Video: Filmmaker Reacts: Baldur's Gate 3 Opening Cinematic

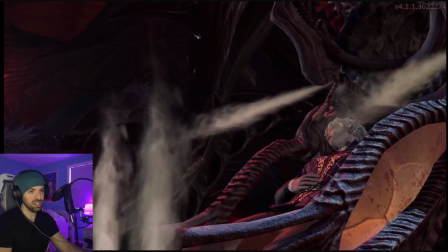734s
And of course, this would be
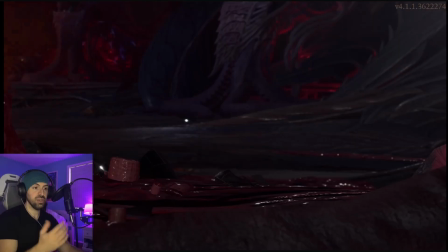737s
if you chose Vampire Boy himself, you would have this character come out.
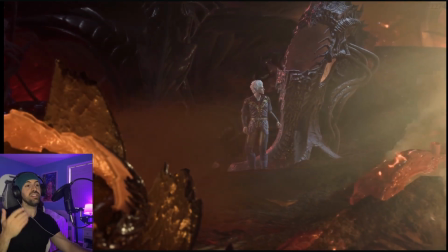744s
But it's cool because that would be the first reveal.
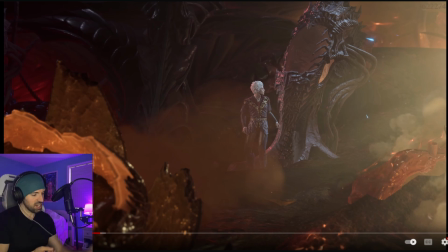749s
Again, so at this point, you're just gaining control of your character, and you are fully invested in what's going on.
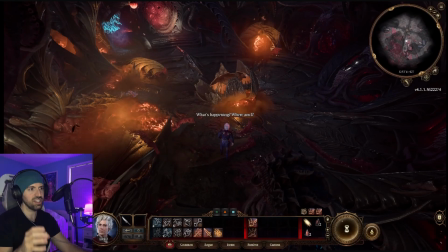755s
You have a great understanding of what's going on. And it's cool because from an art design standpoint, they would have planned for the set to have the fire in it and to give that cool little orange punch to it, to bring out the rest of the colors. But, you know, of course, we didn't know that in the opening sequence.
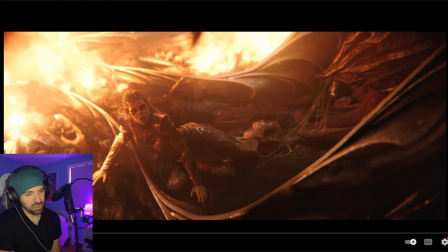774s
But anyways, I just want to say it's amazingly well done. We'll go back and look at it a little bit more in detail, but I absolutely loved it. The game is masterful, like I said. Shout out to Larian Studios, whoever worked on this. Amazing work.
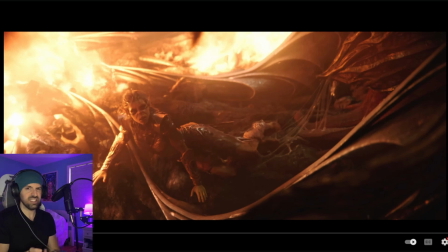787s
Everything from the shot selection to the lensing. Like I said, it's just very well thought out, including the shot, which we talked about. But it's great. I love it. Guys, make sure to subscribe if you want to see more like this. Also follow on Twitch, like I mentioned.
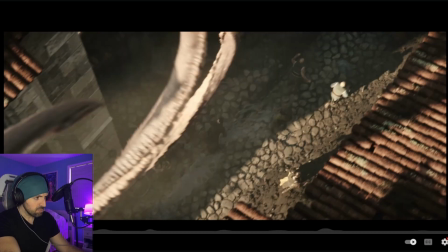801s
But let's take a closer look. Let's go back. There's a few shots that I really wanted to kind of talk about more.
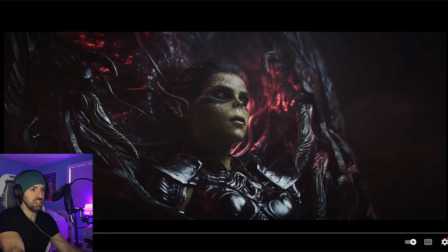809s
Again, this whole intro is awesome, and I want to talk a little bit more about the FPS, or excuse me, not the FPS, the lensing thing I was discussing. So as I mentioned, this again is a little bit closer to probably like a 70 millimeter portrait,
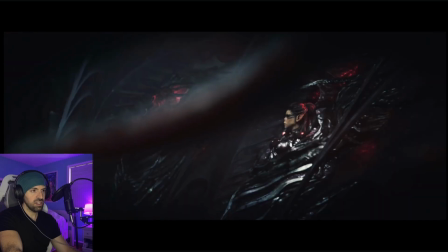824s
but then this is our view, right?
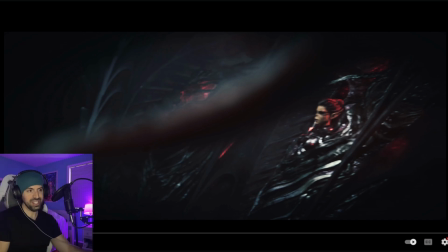829s
So that they've pulled back out a little bit to a little bit closer to what the human eye sees.
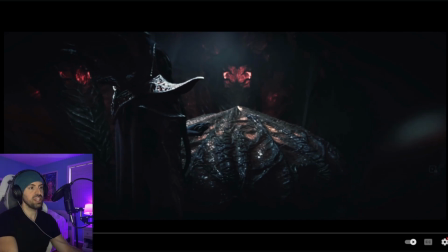835s
And you have the blinking vignette too, which is a really cool effect. Again, is they're telling us, without a doubt, this is from your perspective.
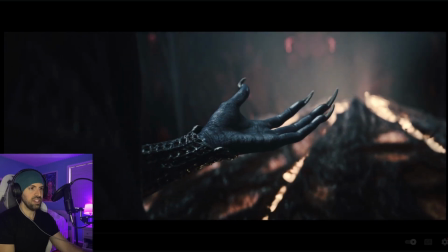843s
I love it. It's interesting because the Mind Flayers, like, they almost have this solemnity to what they're doing. Like, these fallen brethren are around him and everything.
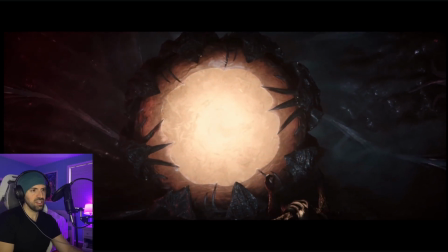855s
But man, what a brutal and awful way to kind of reproduce.
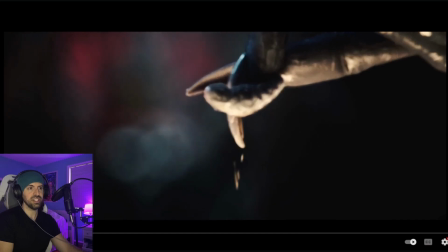864s
Makes me wonder, like, how do they get to this level of technology, the Mind Flayers, you know, from their culture and everything?
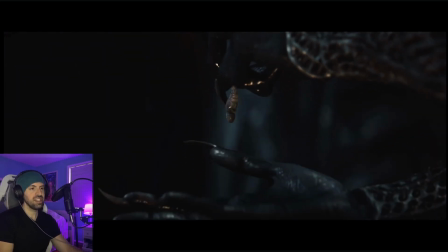870s
It's unbelievable.
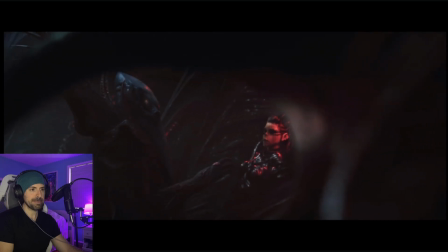874s
God, and like to make that thing translucent too is so smart. Yeah, this shot is just brutal again.
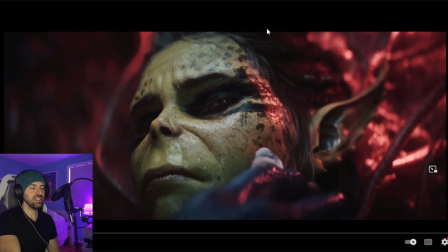882s
But look at the sort of sophistication of lighting here. We have this amazing little kiss light from the red behind her and everything you can see on her hair as well.
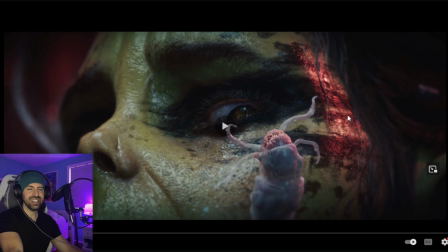893s
Ah, God. And they made it such a believable reaction. You know, because you'd be not wanting to look, of course, and close your eye, but there's also this creature on your face.
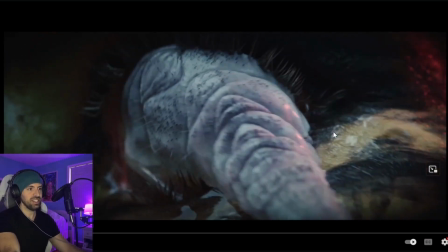901s
You don't want to look away from it. Threatening. Oh, God, just goes right in.
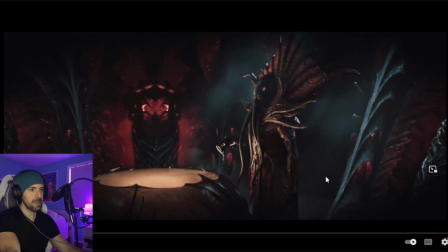907s
Terrible. Then again, back to that same view.
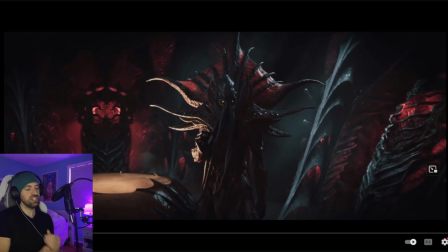911s
So it's cool because they've reached a consistency with the lensing. So it's okay. This is gonna be the 50 millimeter. Yeah.
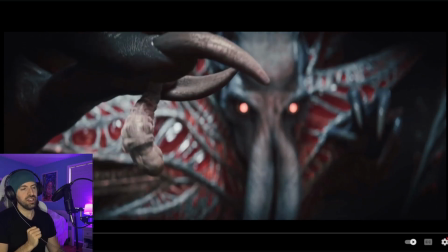922s
And that's what's cool is because, you know, a lot of people would have thought, oh, let's open up the angle. Let's go a wider angle to show more. But no, because they're keeping it from what the human eye sees. You get that claustrophobic feeling where he's right in your face, like, it's uncomfortable.
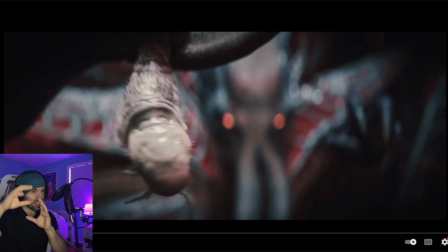937s
And that's what they wanted, right? It's uncomfortable. Get it out of my face. I can't even see. It's in my eye.
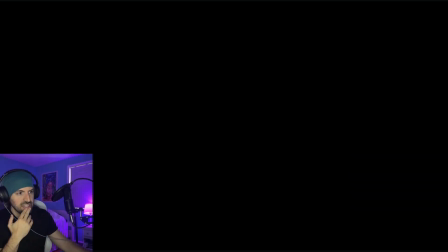942s
You know, it's really, really smart, again, for those reasons. And it adds that feeling of being trapped, like you can't escape.
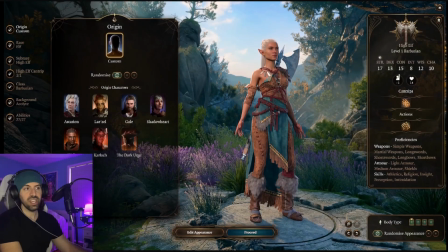949s
So that was really cool. Again, amazing character creator. We could talk about that all day.
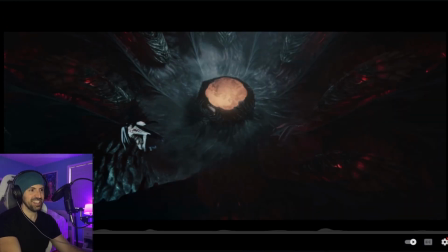956s
Yeah, back to the set.
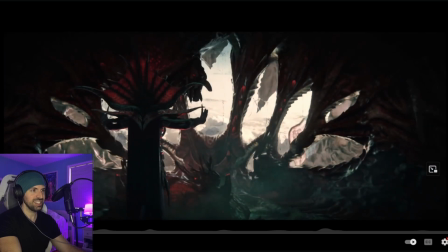961s
And there he is. That's just such a cool reveal too.
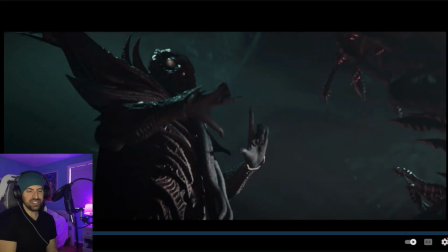966s
Like, come on. You know, it's super interesting that with no dialogue in this, so much is conveyed.
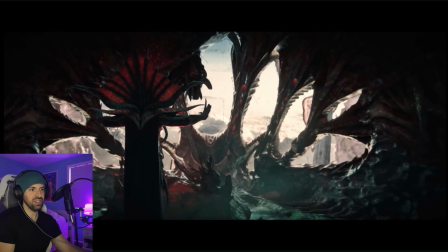971s
And again, that's a shout out. Beautiful. Again, just visualization and movement.
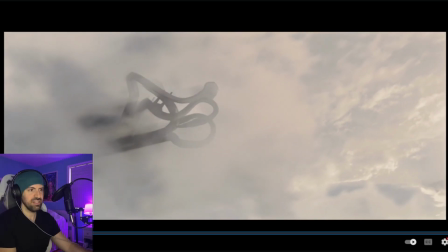980s
Ah, even the sound design there is very nice.
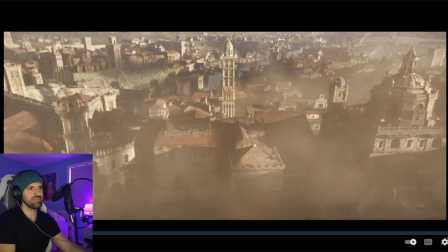983s
It's kind of like horn blowing sound. Very eerie sound through a lot of this, and I think it's well
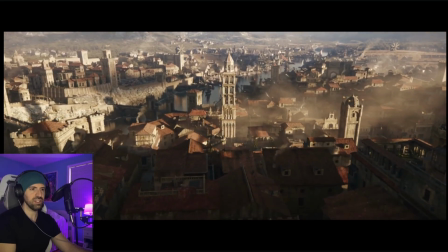990s
done.
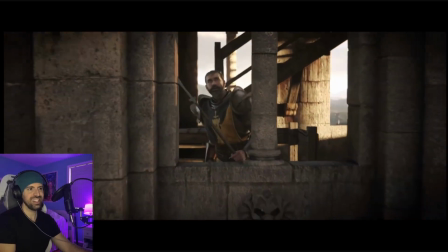994s
Yeah, this poor guy too. It's like, oh man, I wish I was a little bit closer to that bell.
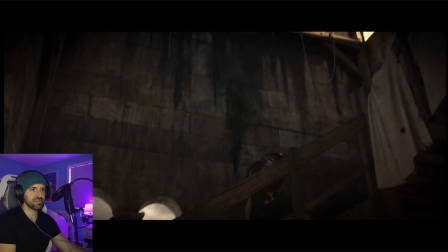1000s
Not that it would have helped that much, but pure madness.
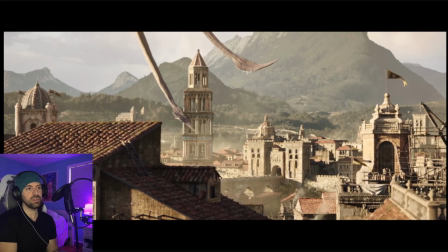1005s
I'm really excited too because I haven't gotten far enough in the game to where I've been inside Baldur's Gate, the city itself.
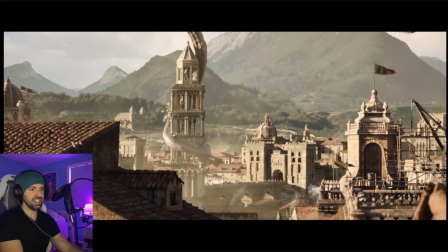1010s
So I'm really excited to get to that point. Oof.
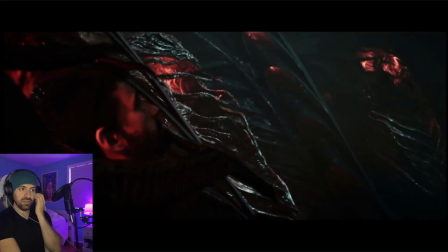1017s
That's rough. And man, they grab all these people. So they have a surplus of bodies here.
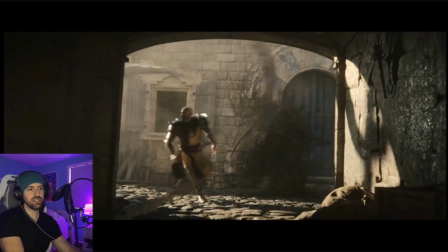1023s
But if anyone knows the lifespan of a Mind Flayer, I'd love to hear that.
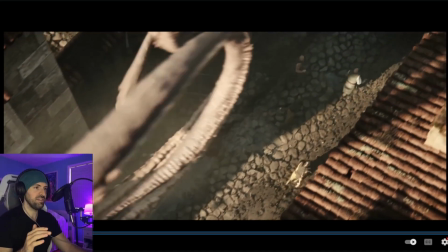1028s
This shot is the one I wanted to talk about. So this is an amazing shot. Again, notice the camera movement here.
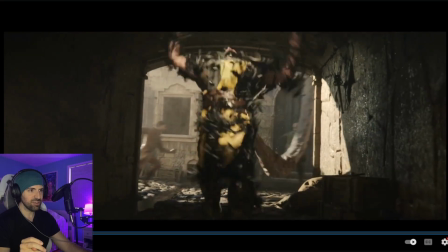1035s
It's been very smooth throughout. There's actually a little bit of shaking in this shot in a good way.
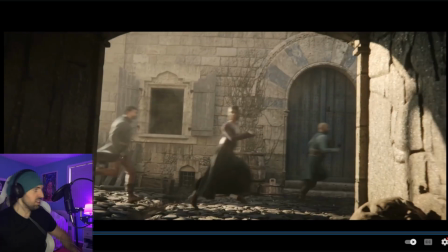1042s
All it does is it makes it feel like you're running away and you're looking behind you like, oh God, you know, what's that over there?
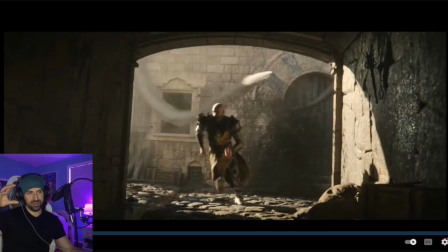1051s
Like, as if you're the one that escaped and you see all these people get taken. Like, oh God, it's right in front of me.
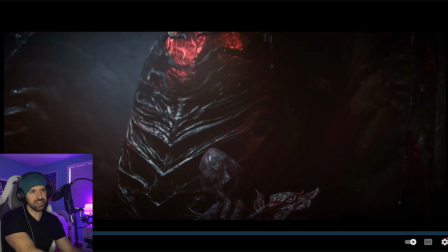1057s
They added that little shake. See that? Just those last couple frames. If we go frame by frame there, you can see it.
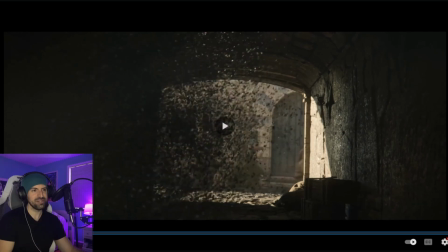1063s
Yeah. Just that little bit of momentum. And there it is.
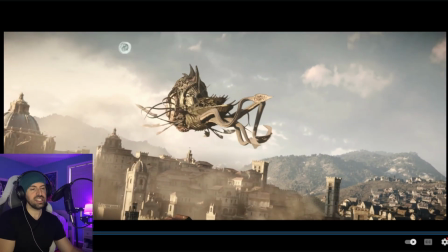1070s
You know, they chose to show that shot to get you to start asking questions like, why are they capturing these people?
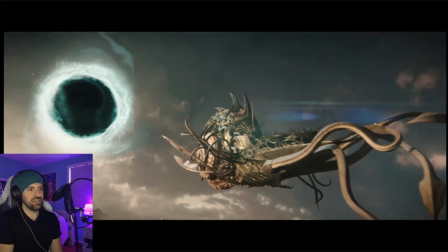1078s
Interesting, you know? And then there's that reveal. I love how the whole sky changes color too with this.
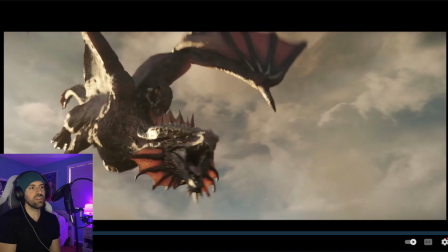1085s
This is interesting because it's so cool to... There's a lot of sci-fi in this. Or I should say a lot of like higher technology seeming visuals in this. It's like we have like a portal showing up, which typically, you know, you think of sci-fi stuff with portal or like futuristic
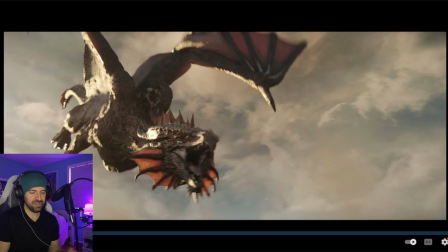1103s
aesthetics and everything, but dragons come out of it, right? That's such a cool clash.
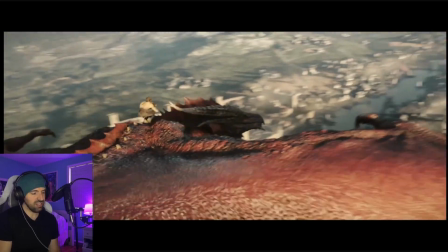1109s
And we have this ship that, you know, even though it's a squid, living squid, it looks quite futuristic.
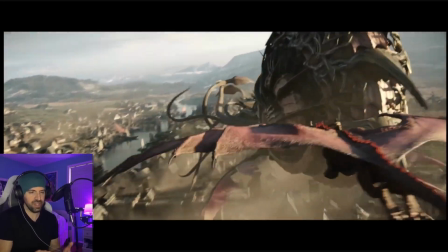1113s
It looks like a spaceship almost, even though it's a squid. So you have pretty much dragons versus a spaceship.
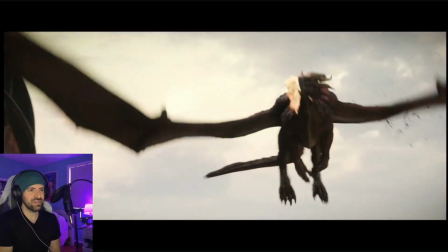1119s
And it's just such a crazy intro. And I remember seeing this in like the first trailer, just the few seconds that they showed, and being like, wow,
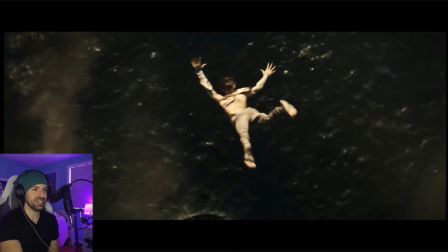1129s
what a crazy clash, you know? And that's just such a cool shot there.
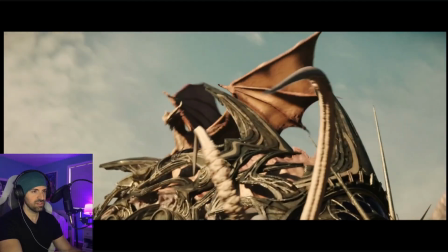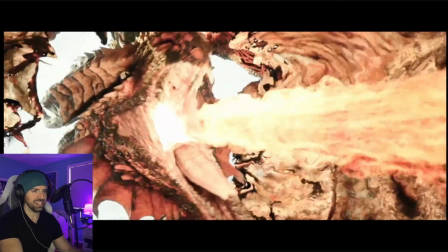1143s
Really nice sound design on that ripping open the ship.
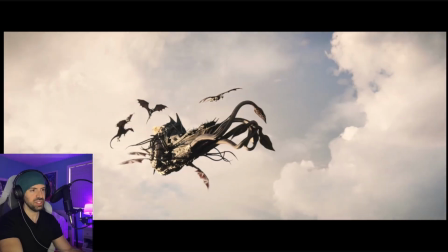1149s
Jeez.
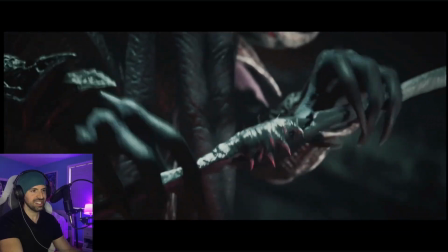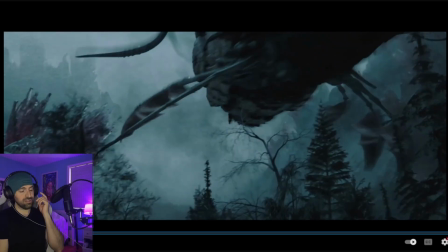1155s
It's interesting too, like I have so many questions, you know, how far can they teleport? That's why I said, like, how did they get to such a high technology?
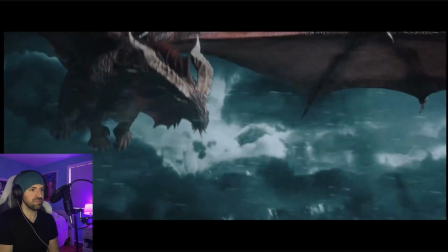1163s
And then how did the dragons know to go here? Like, there's so many questions, right? That was a great shot there.
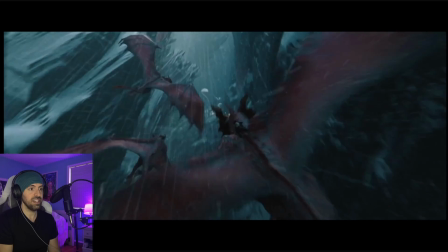1171s
I mean, damn, these dragon riders are, the Githyanki are highly proficient at riding dragons.
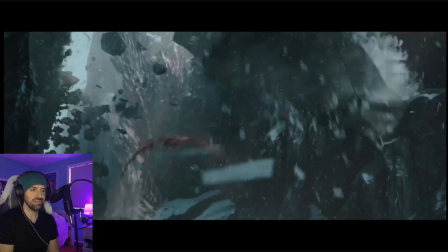1179s
They don't even have like a saddle or anything.
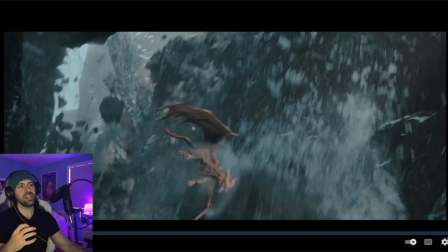1185s
This whole sequence is great too. Like, there's so much happening that's very, you know, movement oriented and movement motivated.
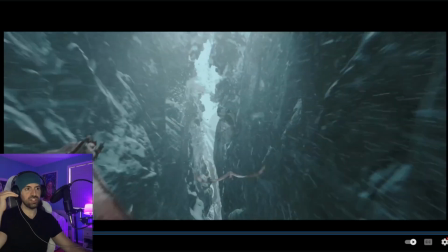1192s
Like, for example, boom, there's this huge crash. We see the stuff falling down.
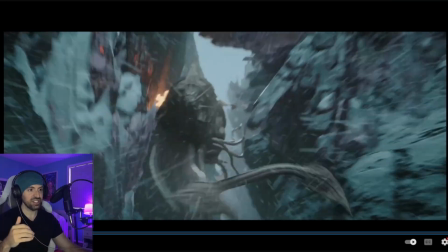1197s
He gets hit. The dragon goes down. It shows the danger of it. We crash into the thing.
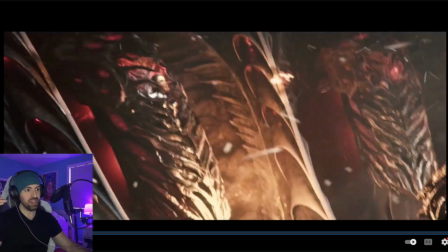1202s
And we show the thing burst open and everything. Like, it's just...
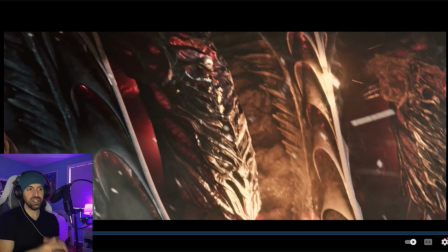1206s
I guess what I'm saying is a lot's happening, but you understand it visually because of the movement of the camera and the sound design.
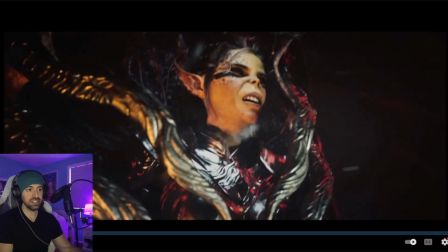1213s
You tell exactly what's happening, and it adds danger.
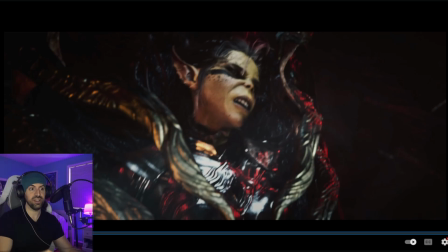1216s
It's like, oh, now there's a rock slide, or there's a mountain falling down, and there's dragons, and there's fire, and this ship could crash and everything.
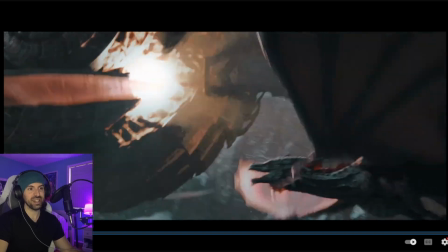1224s
It's just like, man, the stakes are high in this rescue.
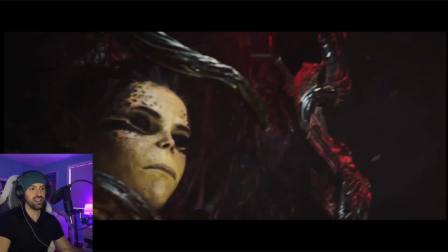1228s
Is it a rescue? I assume because their fellows in there.